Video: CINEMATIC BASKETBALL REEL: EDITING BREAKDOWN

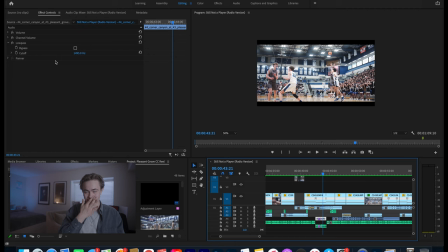12:24 Don't know what that means, but it works that if I need to make it louder or anything, I just go into my audio tab and make it louder.
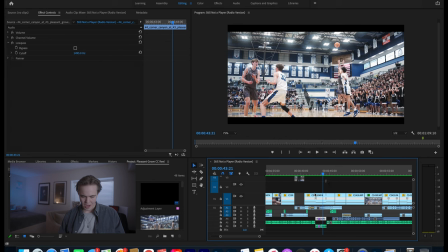12:31 So yeah, that's pretty much it for that. You can also do zooming effects.
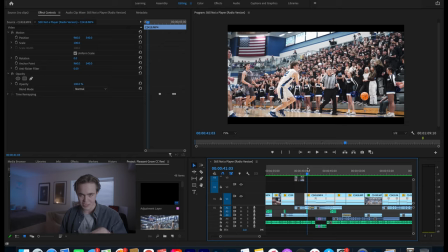12:35 This luckily, I did this when I was actually in the game where I zoomed into the ball as it was shooting.
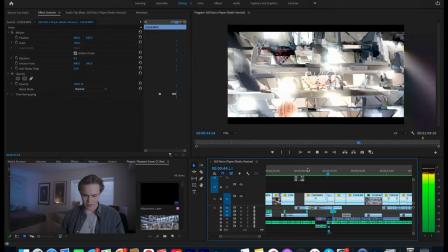12:41 If you wanted to create an effect similar to that where it zooms in, I can show you guys how to do that real quick.
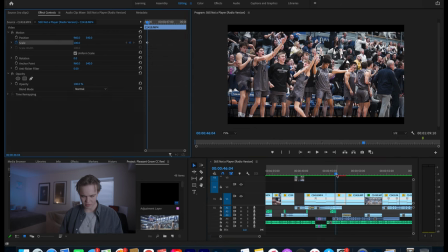12:48 So, to create that zoom in effect, I do the same thing over here where I zoom in a little bit, just to make the shot a little more dynamic. So, how you do that is you just go and you highlight, you hit this little time clicker in the corner next to scale,
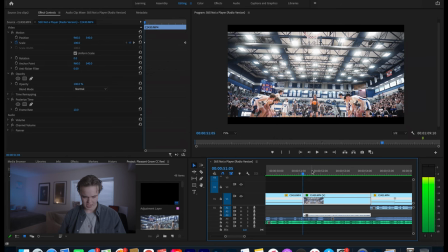13:02 and then you start where you want the zoom in to start. So, this is my keyframe right here, and then you go to where you want it to end, which is,
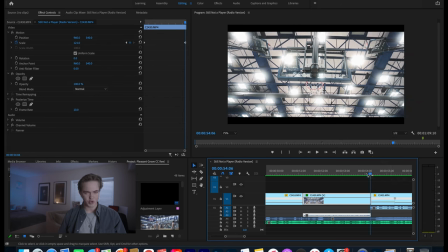13:10 my keyframe is right there, and then you zoom in, and then Premiere will just automatically zoom in for you.
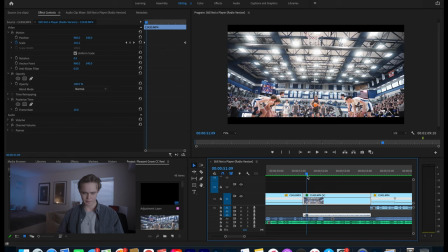13:18 It'll just complete a smooth sequence for you. So that's kind of cool. If you want to zoom in, you can do different things with that. You can also highlight your position and move it left to right and do like panning shots, things like that, moving up and down.
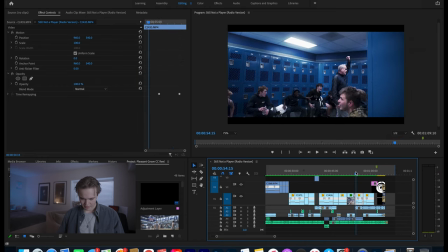13:30 So that's that. And then for this final shot right here, it is the same color grade.
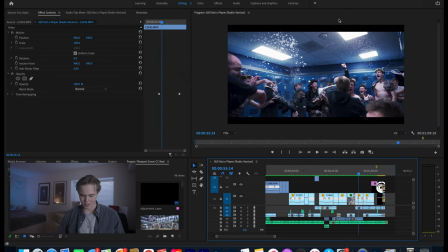13:38 So you can see the lights kind of pop a little bit. It is important to isolate good moments in video. In video, things move so fast, especially in sports, things are moving extremely quickly what you want to do is it's nice to have 120 frames per second
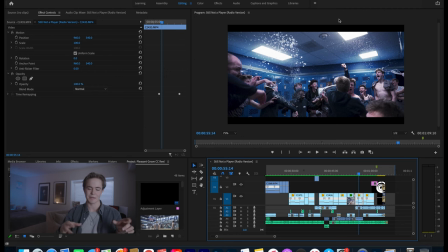13:53 because you can pick moments that you particularly like and you can isolate them and so that's what I did here with the uh with the final shot I like the water flying in the ice flying in the huge celebration afterwards so you know as the water kind of comes in that's when I want to
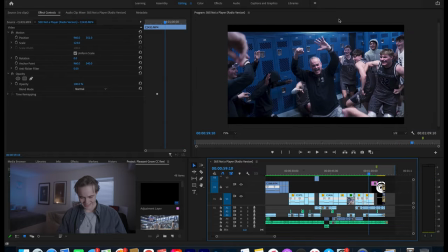14:08 slow it down and as our coach Lund as he's throwing it down back in there I slowed that down as well so find a moment in videos and isolate it and try your best to emphasize that. And that's all what video is, is creating a story with the clips you get and isolating things that you can.
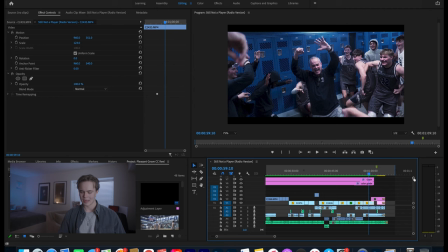14:25 And then everything else besides that is just fluff, like audio design, color grading, everything besides that, that's just stuff that's icing on the cake. But you need to make a solid foundation with the clips that you have. It's also super important to note that this would not be possible unless I actually know how to effectively use a camera like you can you can edit all you want but if you don't have your image as good as possible out of your camera it's it's game over it's not going to be it's not going to be good so what you want to do is try to get those shots in person you want to watch a shot without having been edited and be like that's dope that's cool that's the primary goal of what you're looking for here and for those of you that are interested I'll probably post a video or I already have posted a video about the a7 IV which is the camera that I shoot on. I shoot on a Sony a7 Mark IV Alpha 7 IV for Sony to sponsor me. Apparently that's what they want it called. Shoot with a Sony Alpha 7 IV and then a Sigma 24-70 art lens. I love that lens so much. And then I use a Moment 10% Cine Bloom filter. So we can actually unscrew that here, see if it makes much of a difference now it might not but we can try it so yeah it just it just kind of diffuses those highlights a little bit I'm not sure if it really makes a difference on here you can definitely tell in basketball edits and then we have a road video might go I have that mounted on a cold shoe on the right side of the camera because I use a top handle and it won't fit so I have that mounted on the side which I, that mic's been fine. Can't really complain about it. Then I also shoot with a small rig cage, Naderail top handle, Blackmagic monitor. I had it on, but it died. So I have my flip out screen, which I hate by the way. And I'll talk about that. Yeah, but I think that's, I think that pretty much does it. Thank you for watching first and foremost. Number two, if you guys have any questions, like any more in-depth questions, feel free to shoot me a comment or a message, YouTube lets you do that.